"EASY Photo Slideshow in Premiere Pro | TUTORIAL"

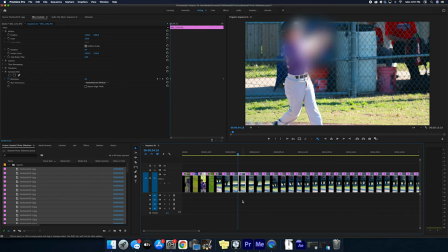(8:11)
So we want to go through all of these photos and make sure all of the photos are framed in properly.
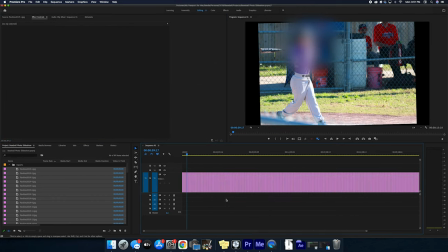(8:17)
The next thing that we have to do is add our transitions.
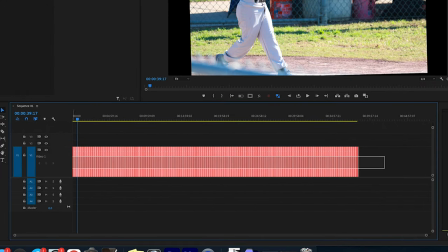(8:21)
To add our transitions, I'm just going to hold Command and select all of these ends.
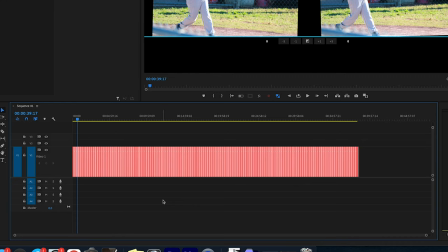(8:27)
Hit Shift D, and that adds our default transition.
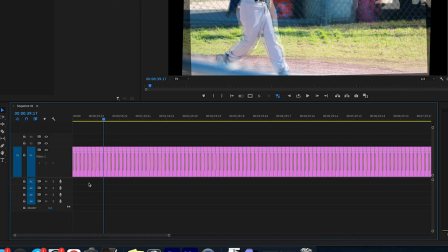(8:32)
Because we used the blur on every single one of these,
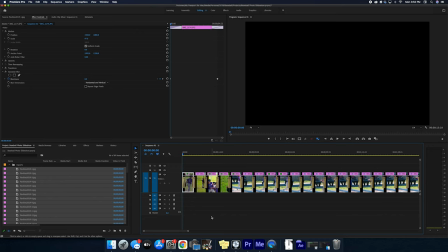(8:37)
it's going to blur in for all of them except for the first one, because it doesn't do any pre on the first one.
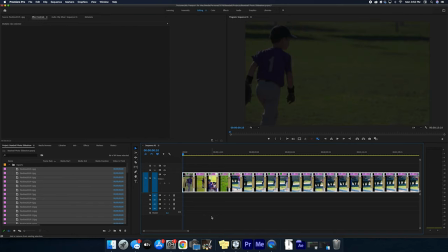(8:46)
So if I select all of these and just move these up by hitting Shift Command Arrow,
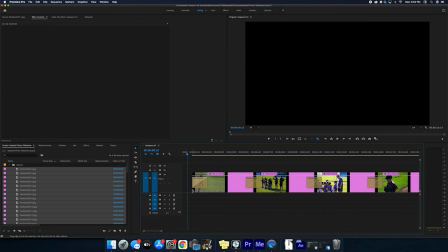(8:54)
then I can drag this first one down, and now
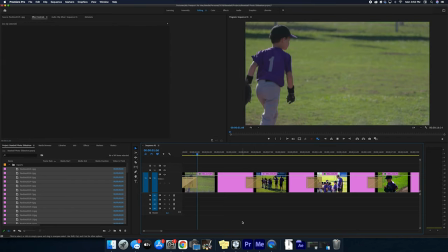(9:00)
that blurriness happens at the beginning of that one. So,
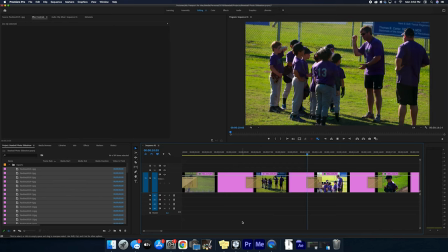(9:07)
and now you see how it kind of blurs out and the next one blurs in, as well as the transform that happens on the cross dissolve.
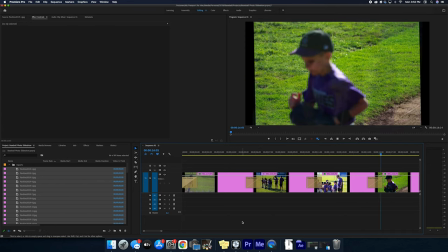(9:15)
I think that's just a really nice touch that you can use to make
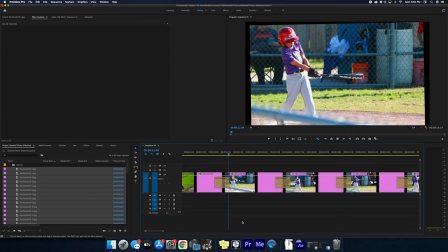(9:19)
your photo slideshow stand out a little bit more than just a normal fading slideshow.
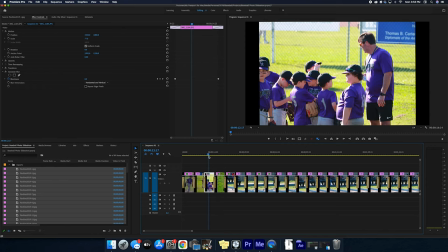(9:25)
Now, I'm not a huge fan of having these black areas. So what I like to do from this point is nest them.
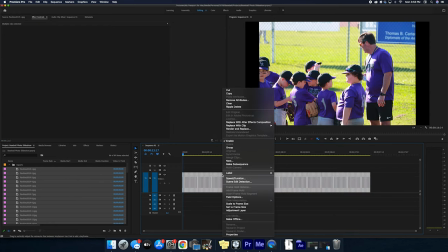(9:32)
You can either nest them by right-clicking and going to nest, or what I did was I made a shortcut for it and I put that shortcut on Command-Shift-N. And now I can call that photo
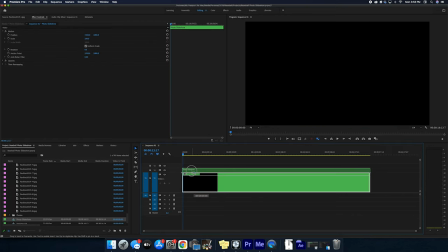(9:46)
slideshow. Now I'll drag this one up to the second and make a copy down here.
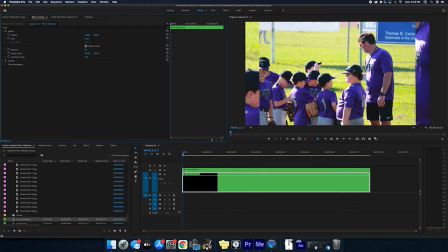(9:53)
I'll scale this one way up. 200 will be good for this one. And then again, we'll go to our blur effect. Gaussian blur is fine. And we'll put a really heavy blur there so you really can't tell what it is. And now as we go through the slideshow again,
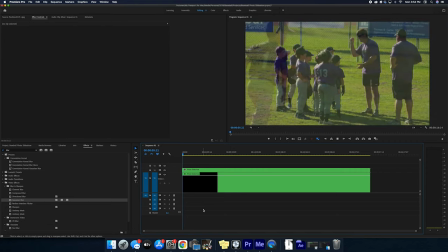(10:17)
all those black edges turn into
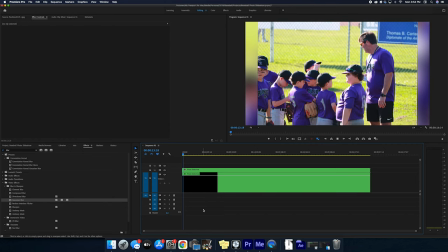(10:22)
kind of an environmental color that you can see. And it still maintains the movement from the photo that we created. I almost forgot. The last thing we're going to do is to kind of retime how this photo slideshow is interacting. So the last thing we want to do is to go and nest both of these nests.
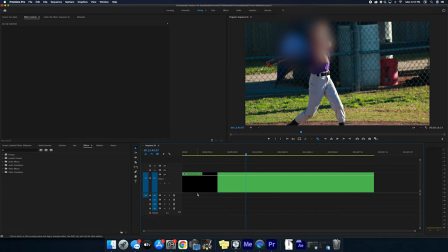(10:43)
All right, so that's nested. Now all we have to do is play with the time. So I'm going to go in time remapping speed, and then I can just adjust that time to go up and down. See where it kind of makes that sharp downturn? That's where the end of the video is.
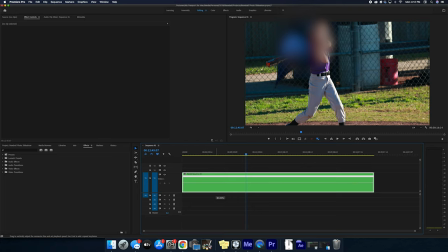(11:00)
So if you want this video to be, instead of 38 minutes long, if you want it to be right at 30 minutes,
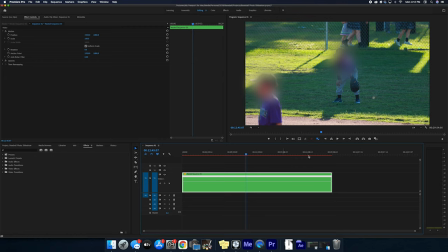(11:05)
you can kind of go in and estimate that 30 minute line right there.
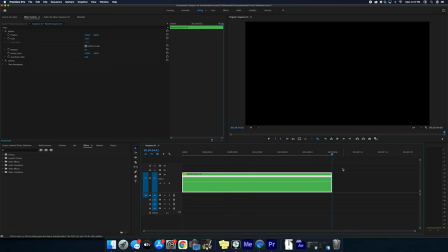(11:09)
If you want it to be exact, you're going to have to play with it a little bit more, but that's the general idea of it.
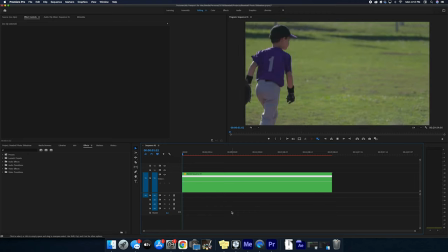(11:15)
So now we still have the same photo slideshow, and it's going just a little bit quicker. This is a really great tool to use if you're putting a photo slideshow to music and you want the photo slideshow to end right when the music ends. Hope you found this video useful or entertaining. If you did, leave it a like. If you did not, leave it 2 dislikes. It's an old joke. Anyway, if you want to see more videos like this, subscribe to my channel and hit the bell icon so you're notified every time I upload a new video. That's it for this video, guys. Hope you liked it. See you in the next one.